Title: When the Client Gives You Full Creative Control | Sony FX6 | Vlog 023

So for this shot here, which was honestly another one of my favorites, we just did a top down of the 60X and I set it to pulsing mode and just had it coming in and out,
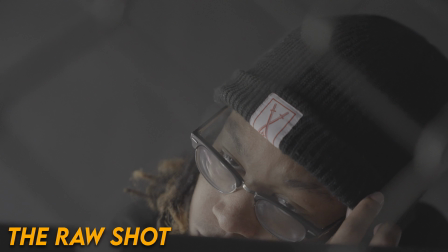and I thought it made a really cool effect. Something that kind of broke up a little bit of the flow whenever I was putting the video together, just kind of changed up the look a little bit.
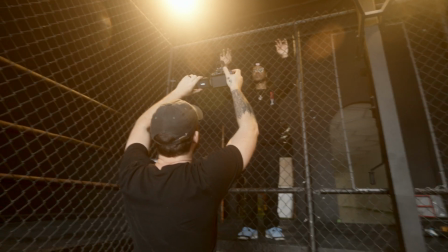And then the last thing that I kind of wanted to talk about,
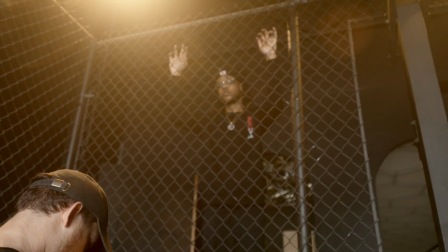something that I do in a decent amount of videos when I have the opportunity, is I have this Canon Rebel T6i.
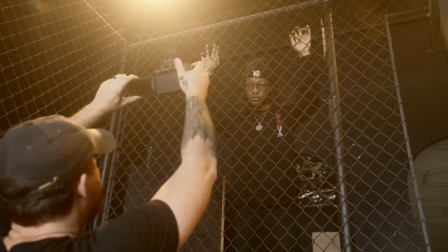I've had it forever. It's the first camera I ever bought, and it has a built-in flash, and it shoots raw photo.
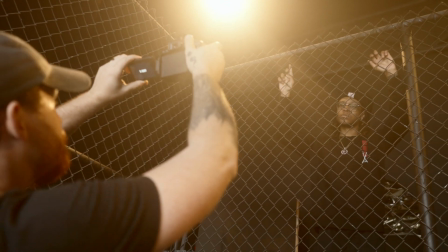And so whenever I get the opportunity, I like to take photos with it, not for like the deliverables, but more for the video.
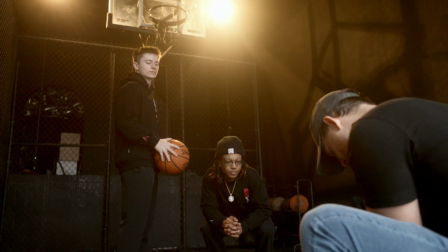And so when you're watching the video, you'll actually see photos kind of pop up throughout. And that's the photos I took with this.
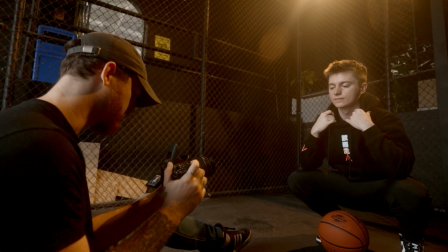And this is something I knew going into the video that I really wanted to do.
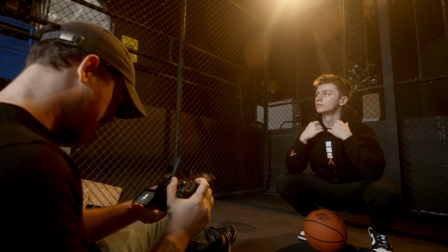I thought it would add that extra gritty layer of texture and everything, and just again help break up the monotony of just video.
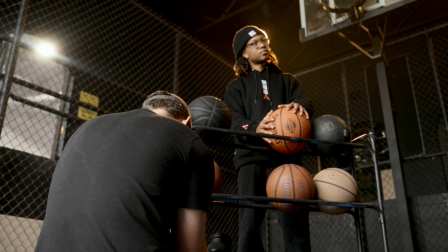And not long ago I came across this cool video explaining how to use film frame transitions, and I thought it was so sick.
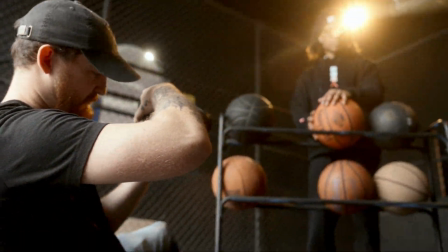I thought it was a really cool way to transition from one scene to the next, something a little bit more interesting.
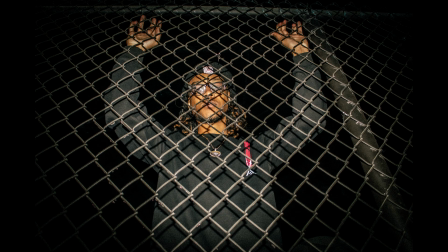And so I kind of just took that idea and used it on my own. I downloaded some film frame packs from Brian DeLamita that I'll have a link in the description below.
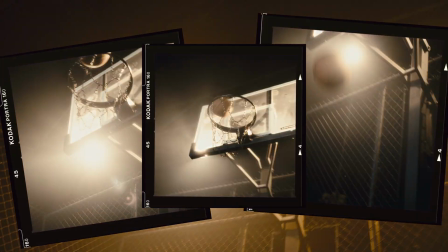And then I just keyframed them, added the sound effects, and got this really dope like film transition look.
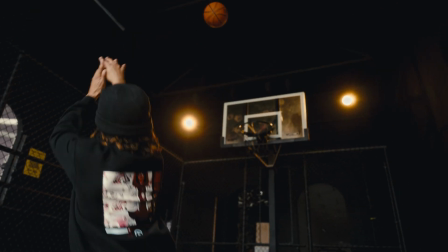So one of the things to me that really pulled this whole video together was the sound design.
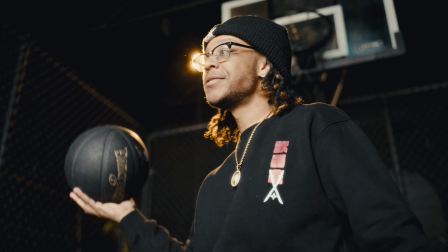This is something I've been working on a lot lately, and if you follow me on Instagram, you've been seeing my process of learning how to do sound design.
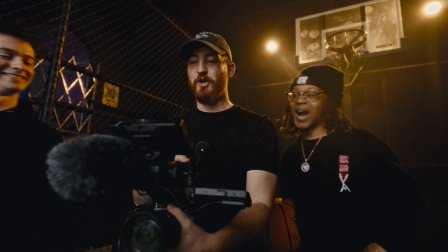With this one, it was a little bit more challenging.
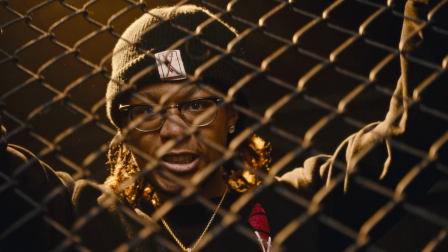I had to really think outside of the box to get the sounds that I needed, but I wanted to show you my favorite part of the sound design with the video before I end this video.